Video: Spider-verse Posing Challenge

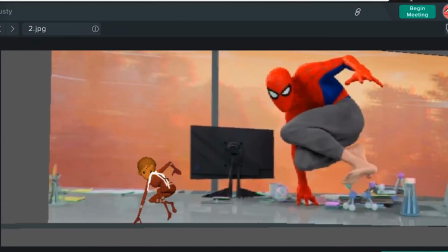2181s
Is they're angling the whole body more to the side, right?
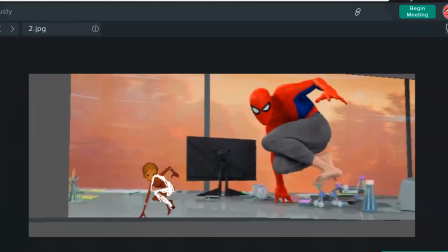2191s
And of course the legs can be a little bit better, but you're closer on that than the hand and the angle of the body. Moving on to the next pose real quick.
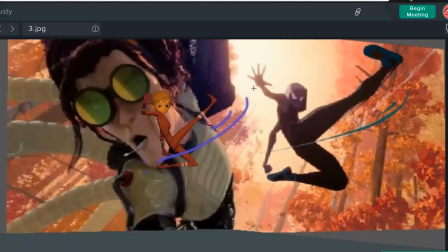2207s
Almost hidden in her face. Okay. Here, here again, though, it's I'm seeing a repeat. Focus more on your lines of action through the body.
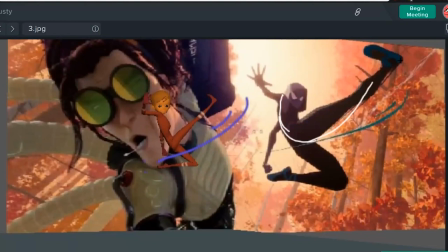2225s
So through here, it runs all the way through a nice curve. Try to get that as much as I can with the spine, so you can use more spine bend, and you could also rotate it towards us a little bit so we can see some of the back,
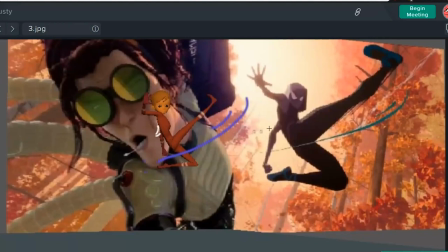2240s
right? That also helps with the arm because it flows into the arm there. And it reinforces that her head is really coming around across where the chest is going and the upper torso.
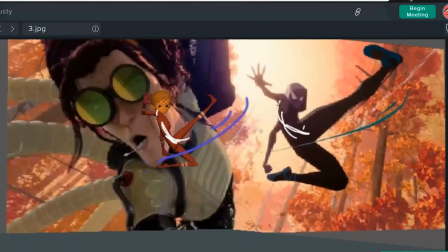2259s
So that's really the main thing that's missing here, is just getting that twist through here that really opens up into the leg. Showing towards camera, more the back leg showing to camera. And the bottom leg's okay.
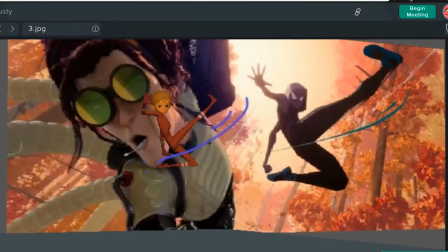2282s
Also feels like the whole character is more flat. Like when I look at this, the upper half of the body is tilted away and what's closest to camera is the legs. So it feels like your character is flat and it doesn't go back in space at all in 3D.
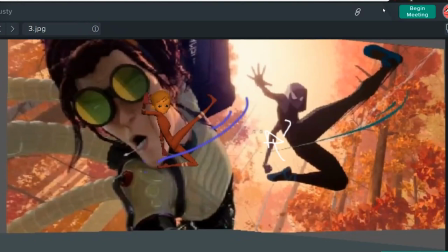2301s
So I would also take a look at this pose from the front view and take the cog and probably tilt it away from camera.
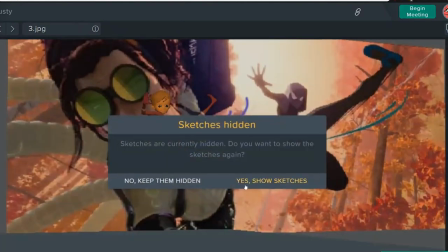2308s
And then you get this feeling that the torso is smaller, it's further away from camera.
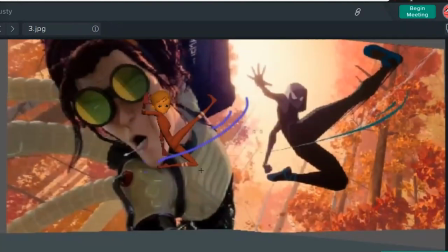2315s
It gives us more depth. So those are the two big things there.
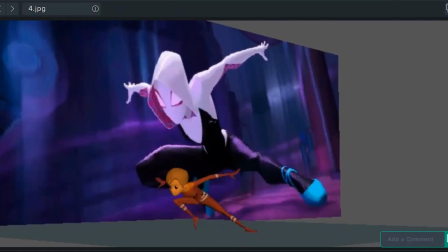2322s
This is a tough pose. I think you're pretty successful here. I think the hip is more rotated towards us. And I mean, we're kind of blocking here a little bit. It'd be nice if we could get more of a angle like that through the hip than this straight.
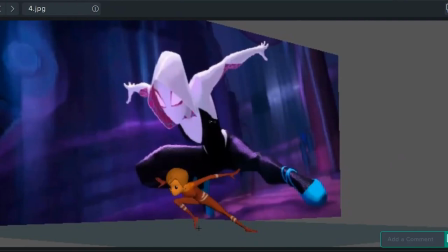2342s
I like that you got the toe bend in there and she's up on her toes and everything. In general, the hip is about low enough where it needs to be here, but you see how the knee, all this stuff is pretty close together, and this knee is much, much lower.
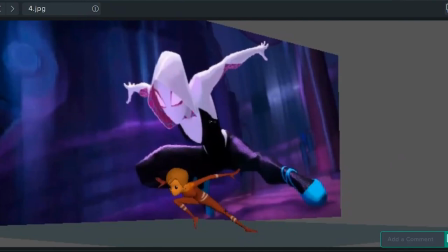2361s
So I think you could probably bring that hip way down in relation to it and keep this leg somewhere around there. So sorting that out would really help you with this pose. And then this foot is much more frontal as well.
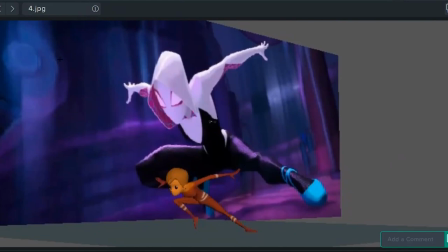2382s
So those are the big changes I would make to that pose, but it looks like you're using a little bit of the shoulder there too, so that's nice to see. A lot of times that's forgotten. I like that you seemed like you got the arm fairly hidden as well, just like in this pose.
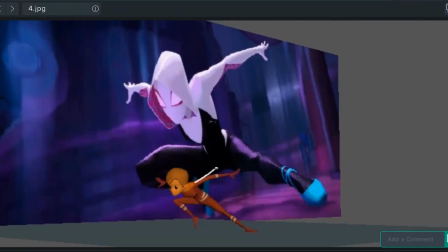2402s
I think this one, like these arms, this arm more in particular could have more of that V-shaped feeling that you're getting here. Right now you're kind of getting that, but that's the big stuff.
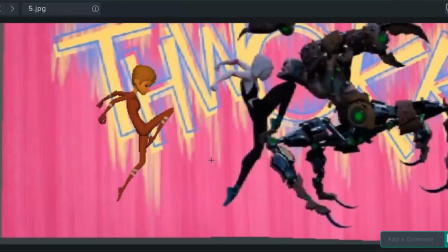This is so far, I think, your most successful pose.